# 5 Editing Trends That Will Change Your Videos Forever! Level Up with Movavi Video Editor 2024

If there are animated subtitles throughout a whole 10-minute video, the viewer will quickly get used to them and simply start filtering them out.
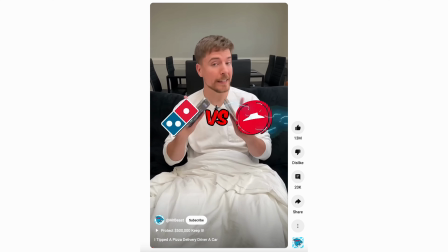259s
After all, these animated subtitles are the most effective in short-form content,
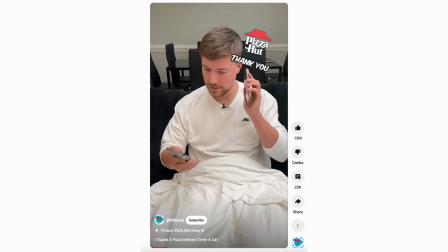264s
when you need to hold attention only for a short period of time. In long videos, it's best to choose a slightly different approach and use text animations only for the most important and impactful moments,
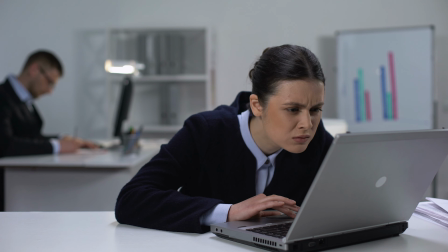277s
when you need to focus attention on a particular thing. And in short videos, use as many subtitles as you want.
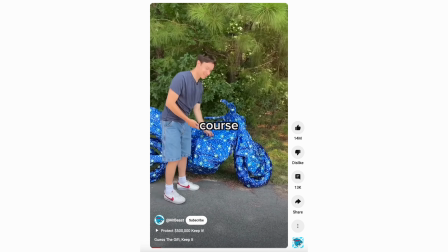284s
And the more dynamic they are, the better. And oh, one more thing about graphics in long videos. Most often, novice YouTubers simply ignore this important element,
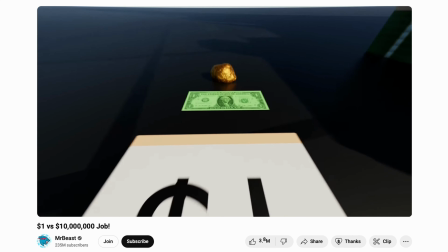294s
but creators like MrBeast clearly show that an abundance of interesting and useful graphics in videos,
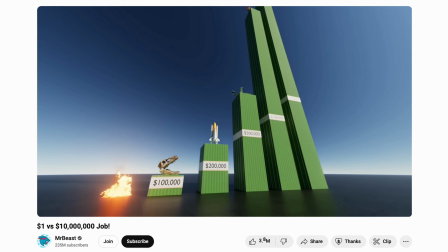301s
whether it be special effects or simply suddenly appearing memes, positively affects retention. So be sure to check out our videos where we show step-by-step how to create cool animations. But in 2024, there is another trend, calm editing. It is now rapidly gaining popularity, and in its essence, it is the opposite of everything that people did last year.
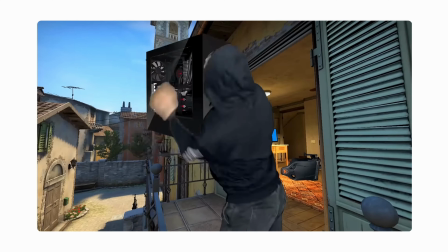324s
If previously, for high audience retention, YouTubers made the editing as fast and dynamic as possible,
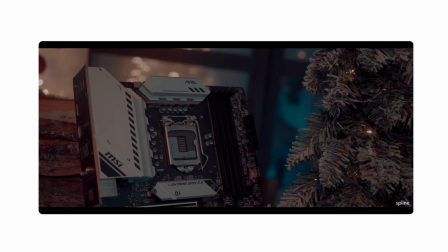330s
now more and more videos are becoming calm, measured, and truly relaxing.
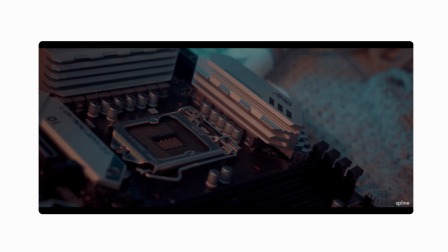335s
More and more YouTubers are choosing long shots, simple editing with simple transitions and thematic music. This is how they create an atmosphere, vibe, and set the viewers in a special mood that makes enjoying the videos a certainty rather than a chance. Think of all those bushcraft videos or slow travel and lifestyle videos. No matter what anyone says, the audience of people who love calm content is almost as huge as the audience of people who prefer fast and dynamic one.
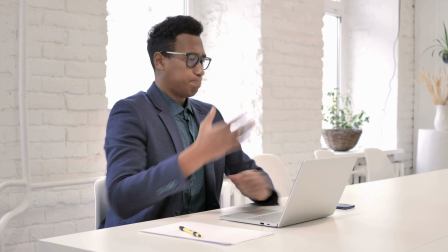364s
Therefore, if you feel that complex and dynamically edited videos are not for you, then perhaps it is worth changing direction and trying a more measured and melancholic editing.
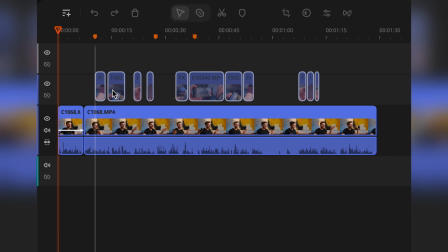375s
Fewer complex transitions, longer shots, less movement, calm music, smooth and slow animations, all this is now becoming your guarantee of good views. Try to make your videos more calm, add a longer and more atmospheric intro. don't chase dynamics and speed.
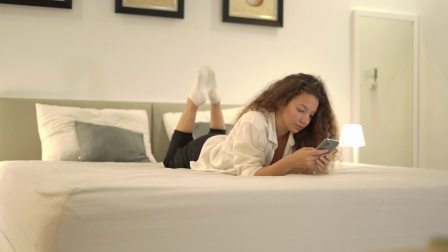393s
Focus on the emotions that the viewer gets from watching. Also, if you do such a simpler and calmer editing, then this will automatically take your videos to a completely different level. Instead of being an instant dopamine hit that gets forgotten in a minute, your videos will become a kind of adventure, a retreat, if you will. At least that's what I see all over YouTube. So make things simpler, make them calmer, make them the way you want them to be. And if you are really serious about keeping up with trends, you can't afford to overlook this one. Styling videos with color grading. Color grading is a topic worthy of a separate video and we just released one last week.
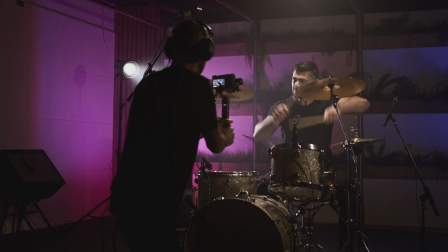433s
YouTube is gradually returning to its original state. A site where creativity and personality were the number one things and not all those. Retention, click-through rates, more and more YouTubers prefer to create their own video style, and color is almost the main component in this matter.
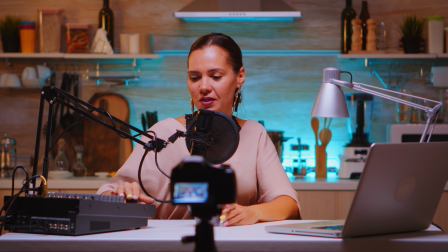451s
Some people choose a very bright and saturated palette, while others choose a more muted and slightly grayish one.
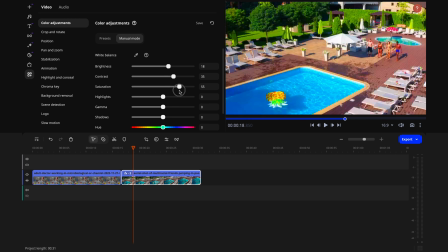458s
You can choose a specific color scheme, for example, make your videos more yellow, creating a warm and homely atmosphere.
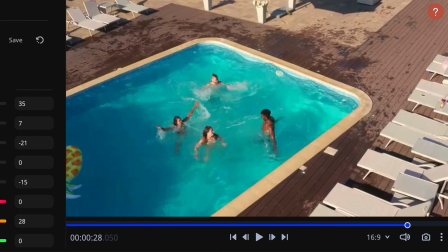464s
Go out there and look for references, try to color grade your videos and see which color scheme you like the most, which best reflects your personality and your creative vision, and to know how to properly do color grading, watch our previous video. And this is just a small taste of all the trends that will be popular in 2024.
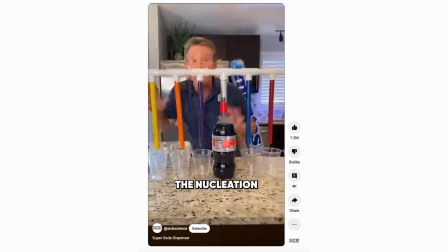485s
Many of them have the potential to continue to gain popularity in 2025, so you better make them work for you. Try to incorporate them into your videos, see what happens. I'm sure, I'm sure your videos in 2024 will go absolutely viral.